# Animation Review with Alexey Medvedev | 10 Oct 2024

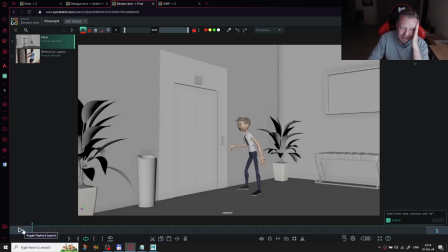(74:32)
But this is very very important to move the audience through these feelings, because when I afterwards watched your
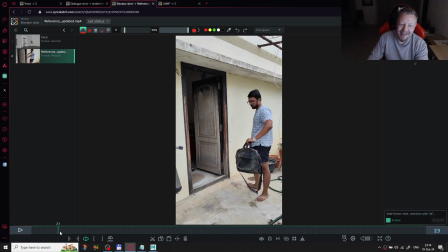(74:49)
reference, yes. And this amazing body,
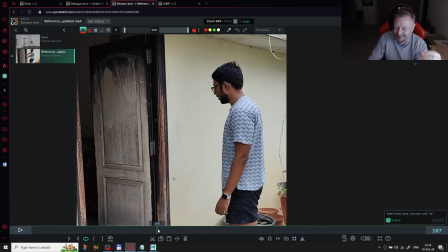(74:58)
acting in your body,
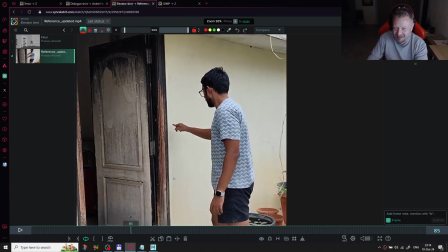(75:00)
when you're waiting and trying to press the button and waiting the elevator, and yes,
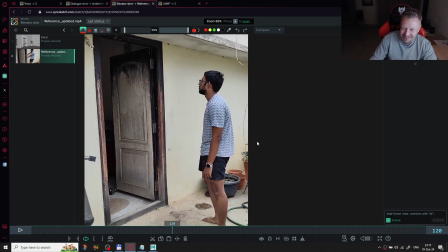(75:10)
I love this, this reaction. This so natural. Ah, yes, I'm tired. Where is the elevator? Is this let me draw it, which I think
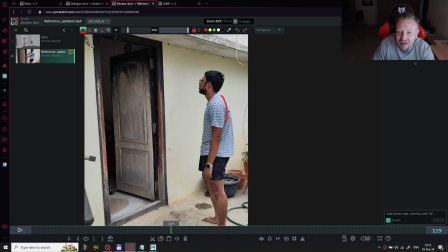yes, we should use this the lines like this, you know.
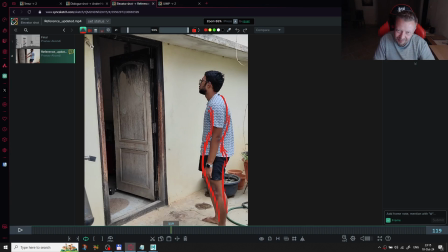Yeah, you are so tired. And also shoulders are here, and also hanging something like this.
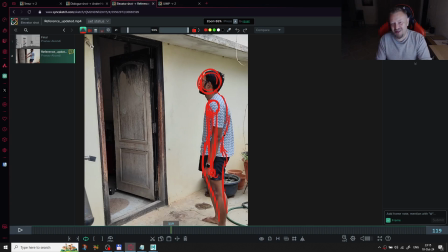(76:01)
Yeah, this is so nice. You should definitely use it in your scene. if you decide to
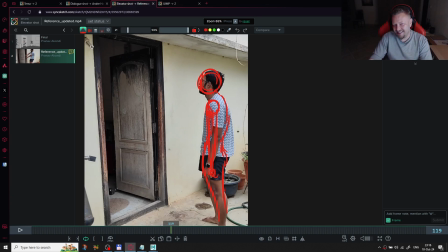(76:13)
react it or reanimate it, I think this is really important pose which you should use, because it's so live, it's so natural, and you know, so many times we are using the same pose.
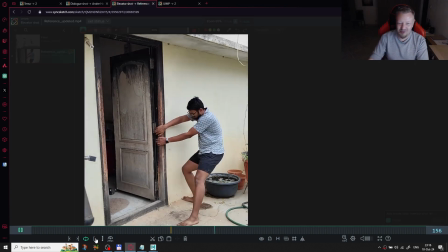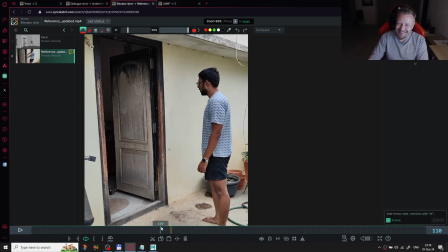(76:37)
You should use it, and that's why the complete story in your body acting here in the reference. So when I'm watching the reference, I understand it completely what happened. So the first, you are showing that you are watching on your
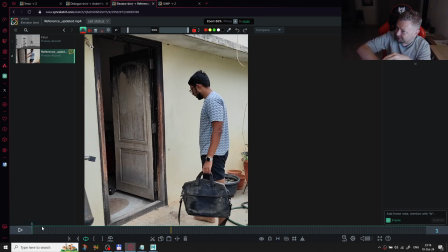(76:59)
watching on your watches. Yes, it's like training your pronunciation, watching your watches, and
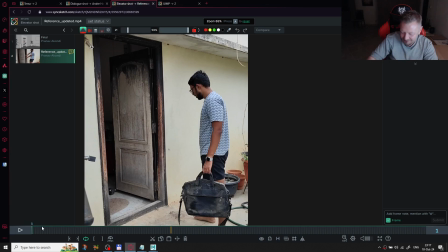(77:14)
looking on your watches, and we understand that
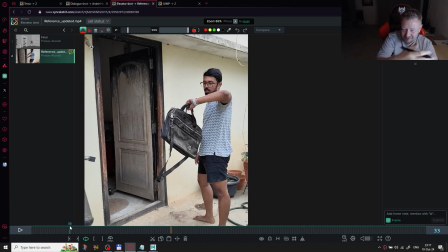(77:22)
you are hurry, and you are in front of the elevator, and you are hurry,
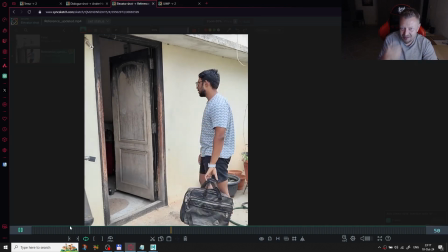(77:27)
and it's really important to get into it as fast as you can.
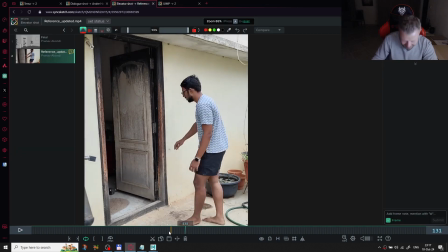(77:32)
Yes, and now it works for me really good.
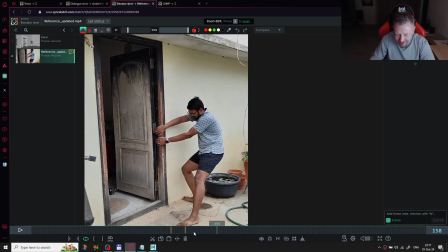(77:37)
And how many seconds you are here?
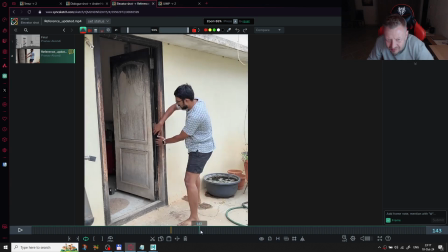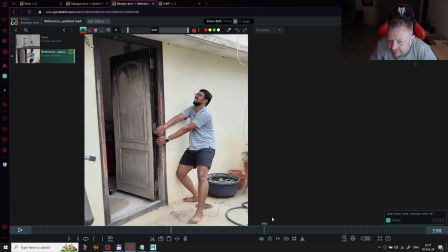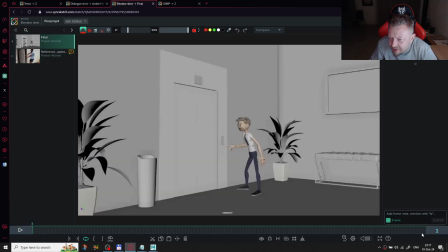(77:50)
Quite a long. And here, suddenly, it's almost the same.
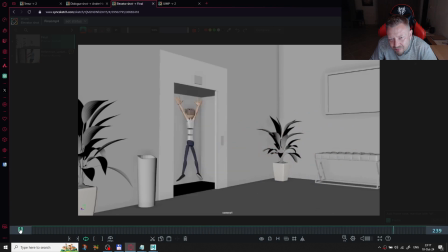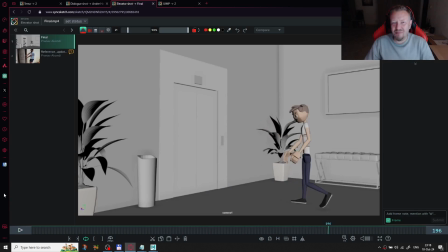(78:16)
You know, I think everything is okay with this part. You just can move the animation, so it's quite good.